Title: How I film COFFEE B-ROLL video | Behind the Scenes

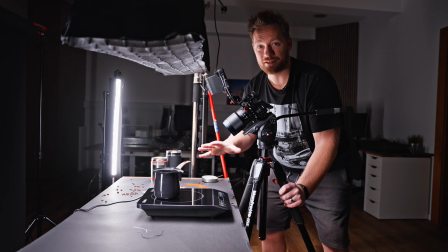(8:11)
Okay, it's already dark outdoors, so conditions for shooting are much much better now and we still have a few more shots to take and yeah, let's go.
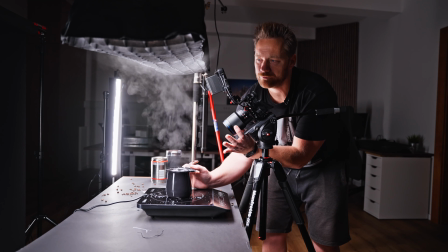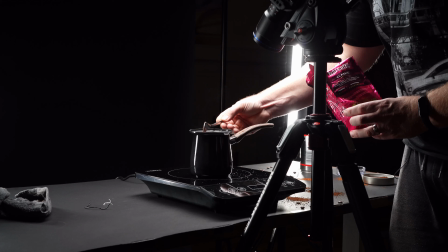(8:30)
okay
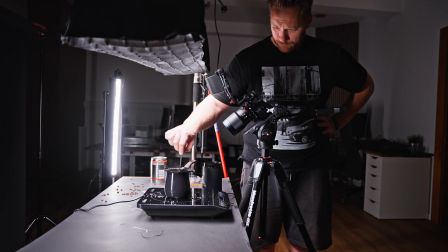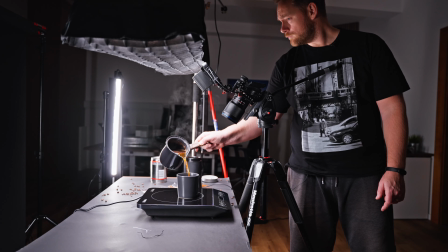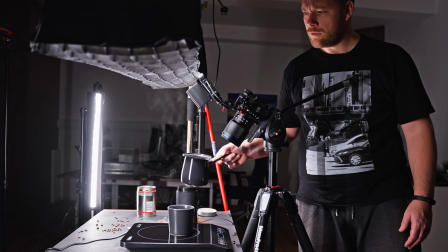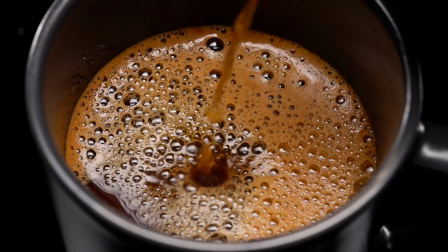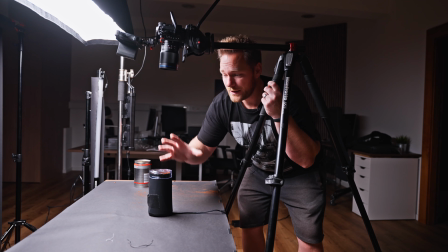(8:59)
so i recreated this grinder shot because the last
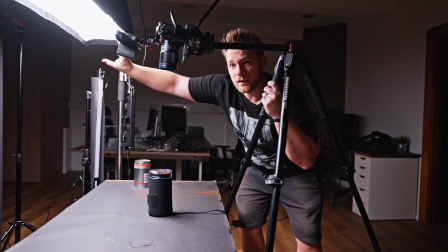(9:04)
one when i have the grid on my light you could see the reflections there
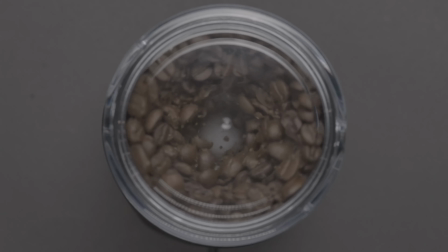(9:09)
and i didn't like that so i think now it looks much better okay
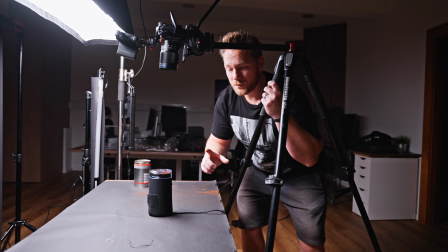(9:14)
and i think now we can move to the last shot of the day
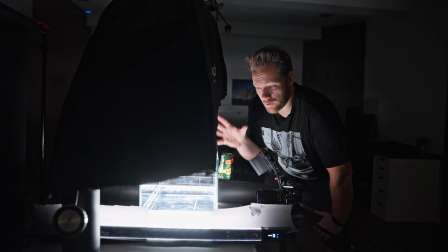(9:22)
so for this shot i have this aquarium here and what i want to do is capture
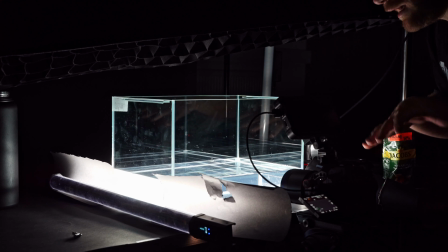(9:27)
coffee falling into the water i tried to block all the lights
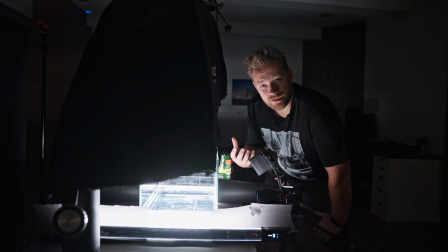(9:33)
around the aquarium so i don't get any reflections but yeah still it doesn't look very promising so uh yeah we'll see what we'll get
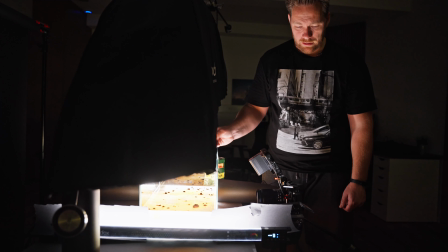(9:48)
I'm not really happy about it I'm not sure if I should repeat it or not
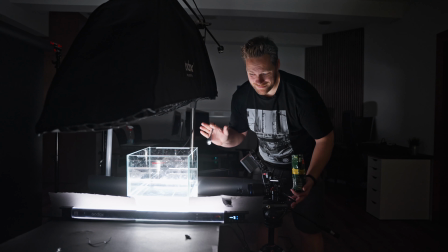(9:58)
okay I waited for quite some time it doesn't look very promising but yeah let's do it anyway
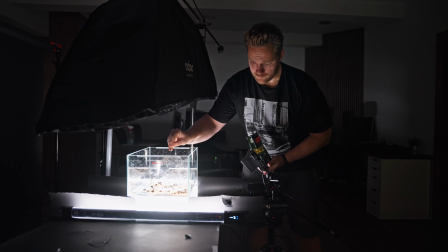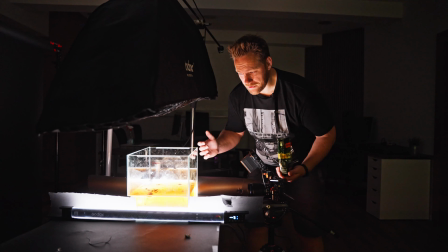(10:11)
okay that's it I'm not sure but maybe I'll actually use this shot okay i hope you enjoyed i know i did it was a little bit long day but anyway if you like this kind of content let me know so maybe in the future i'll make more of this now i have to
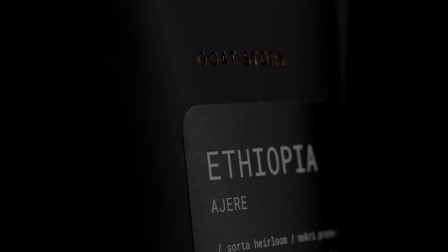(10:30)
put everything together add some sound effects and some other stuff and i'll play the video once again and i hope i'll see you next time